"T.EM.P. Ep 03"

Welcome back to the electromagnetic paintbrush. I've been on hiatus, but I'm back and I'm bringing you more lighting setups. Transition. For the next three episodes, I'd like to do three different lighting setups, but I want to use the same gear for each lighting setup.
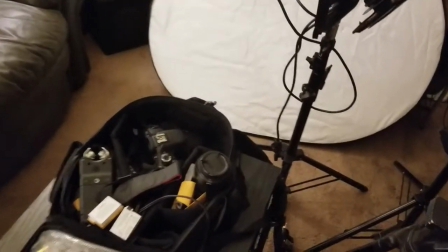16s
Transition. Obviously, we have a camera still using the Canon T3i.
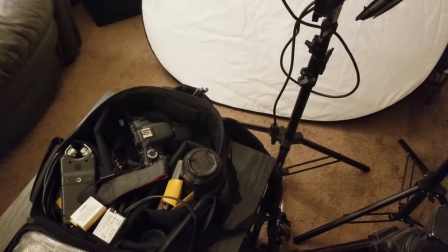21s
This time I'll be using it with a Sigma 30mm fixed focal length lens. tripod,
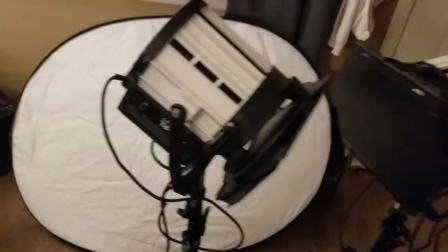26s
200 watt LED Fresnel, 5-in-1 reflector, and that is the gear that I'll be using to do a few different lighting setups. Transition. As I've said before, I like to start by setting up my frame, so I'm just gonna show you that real quick. Let me flip the camera around.
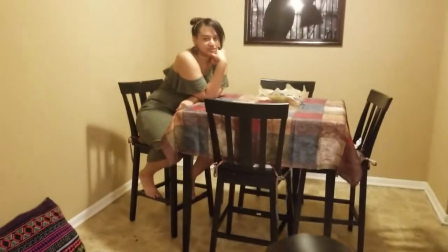45s
Magic. Okay, so here's the camera and as you can see it's pointed over into this little dining space where we have the lovely Brianna.
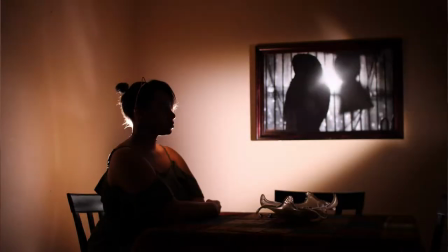54s
She will be modeling for us today. After all the tweaking, this is basically the setup that we came up with for the silhouette. I think it turned out pretty well. The effect I was going for was kind of viewing the picture on the wall as a window or a source of light itself,
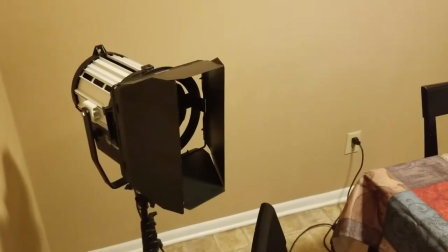71s
which is why I have that splotch of light on the background. For a silhouette photo, you want a strong light source coming from behind your subject.
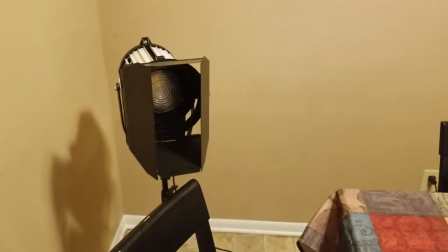80s
That is why I have this 100 watt LED Fresnel directly behind the chair that Brianna was sitting in.
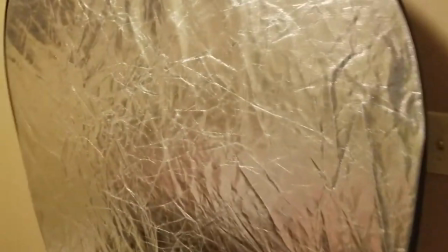88s
Over here we have a large 5-in-1 reflector.
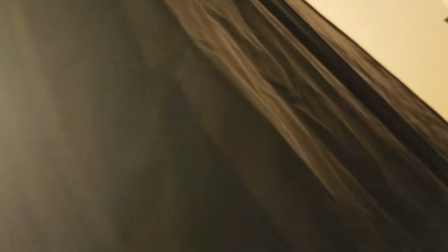92s
The reason why I have this out is it is actually flagging off the spill from this light over here.
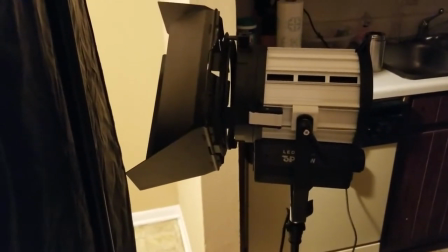100s
And this light over here is another 100 watt LED Fresnel. I have it at about half power though. and that light I have pointed directly at
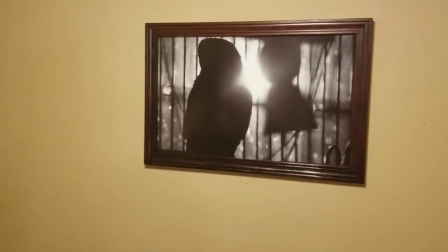109s
the picture on the wall that's actually a picture of
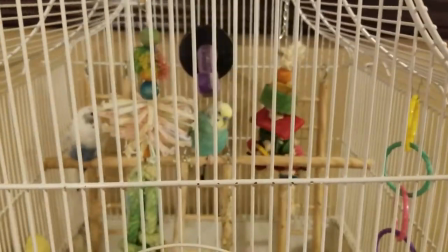116s
Pax the bird where you can't you can't see him through the bars where is he there he is anyways two lights one five and one reflector very simple and yet I feel like the picture turned out awesome join me in the next episode as we go over another lighting setup with the same framing And that's the end of this episode.